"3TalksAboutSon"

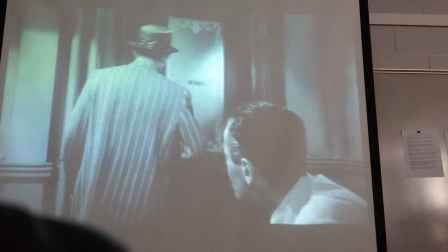0s five perot well look at his record
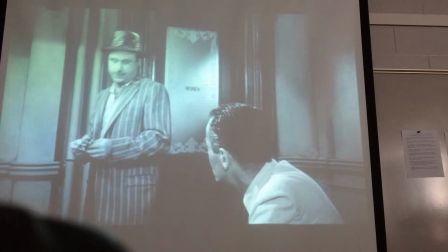4s he had a stand he was in children's court he threw a rock at the teacher when he was 15 he was in reform school he stole a car
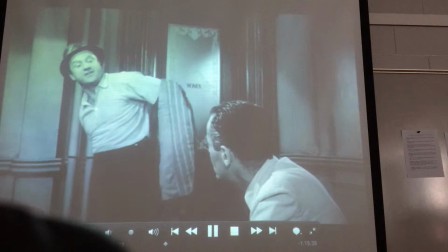12s been arrested for mugging he was picked up twice for knife fighting they say he's real handy with a knife
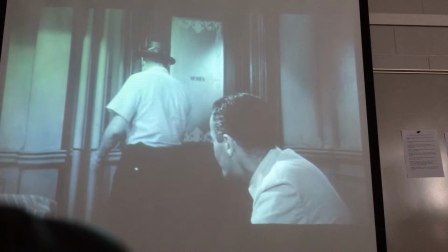20s oh this is a very fine boy ever since he was five years old his father beat him up regularly he used his fists
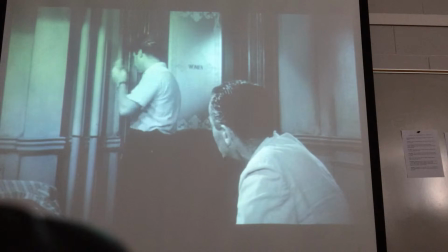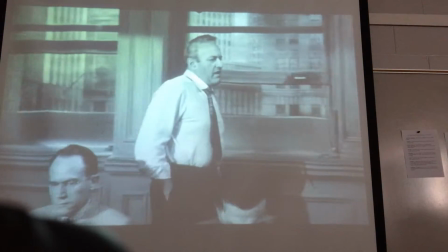34s
Alright, here's 3's big moves, camera pans to follow him,
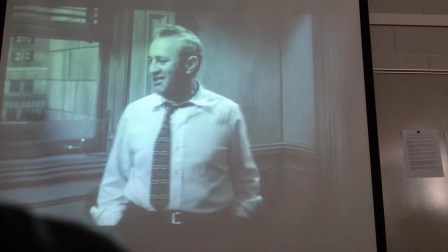40s
as we move a little bit closer and closer.
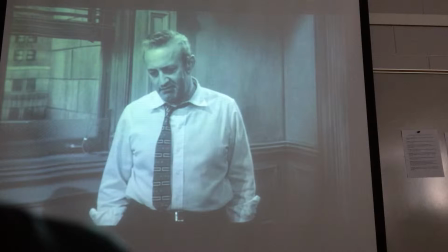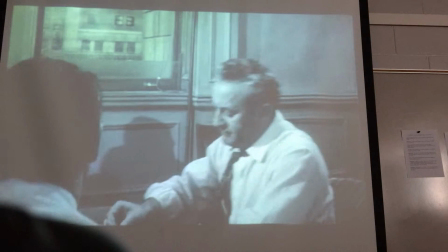51s
What are we going to get a close-up on? The picture. Getting there.
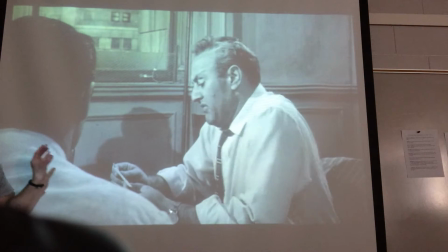57s
Close-up of the picture. Now we're also over 8's shoulder. So we're like with 8 seeing what 3 is all about.
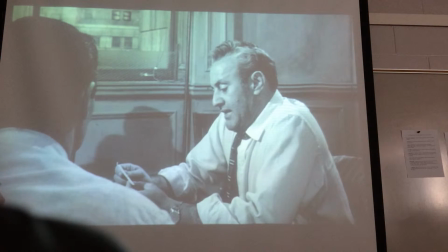me in the jaw, you big kid.
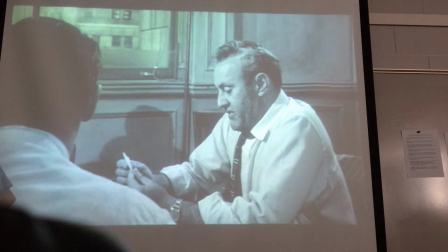88s I haven't seen him for two years.
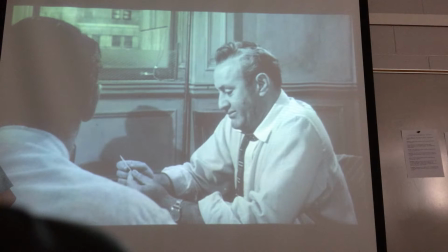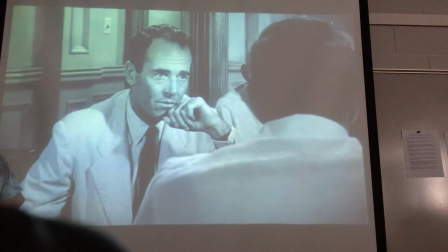97s Work your heart out.
Now we're over three's shoulder, looking at Eight's reaction.
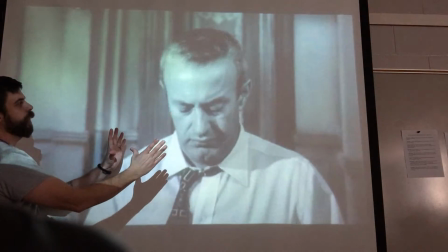104s
Back to three. Got even closer. We're at extreme close-up now. Camera dollies away as he's kind of following the camera.
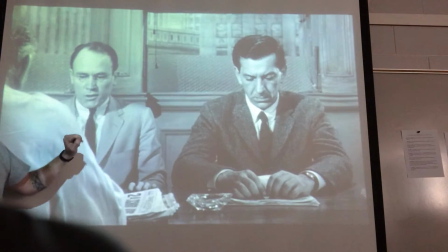113s
Rap focus. The group here is out of focus. Even cuts back to the group.
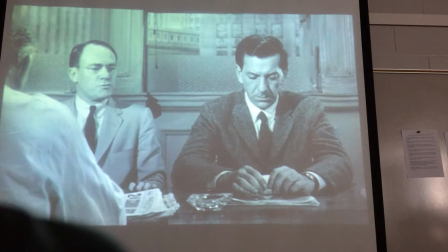118s I know it, and so do you. It's no secret. Children from slum backgrounds are potential menaces to society.
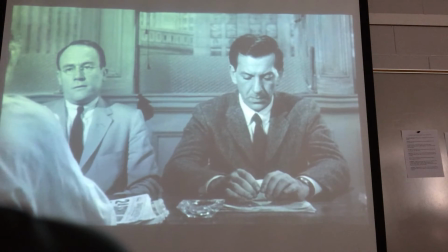125s Now, I think... Brother, you can say that again. The kids who crawl out of these places... Come on, now who are we going to say that?
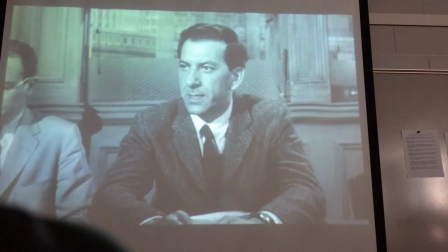130s I'll give it to you. I'm telling you. I'm telling you. I've lived in a snow all my life.
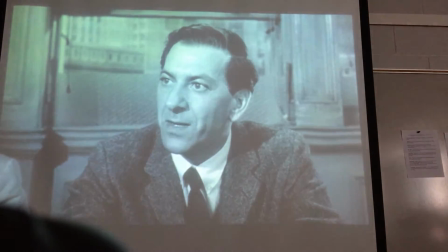135s Wait a minute. Please, I'm... I'm playing in backyards. We're filled with garbage. I mean, maybe they're still smelling on me.
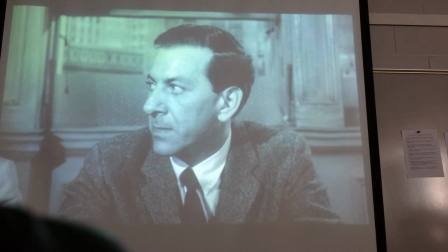142s Now, listen, sonny. Come on, now. There's nothing personal about it. There wasn't one. Come on, fella.
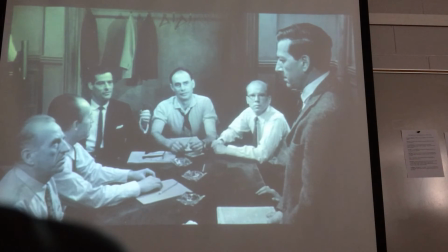146s He didn't mean you. Let's not be so sensitive. There's sensitivity, I kind of understand.
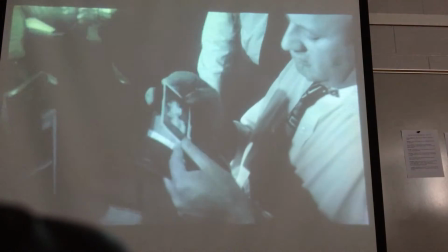152s Okay, look, let's stop it.
Oh, screen close-up on the picture.
Let's go with it.
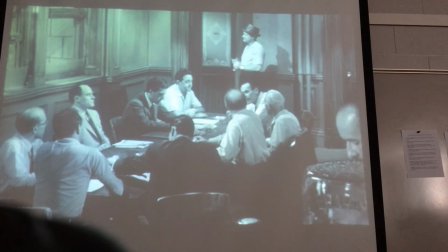159s
Kind of briefly focus on three, his close-ups, and we see he's really affected by this.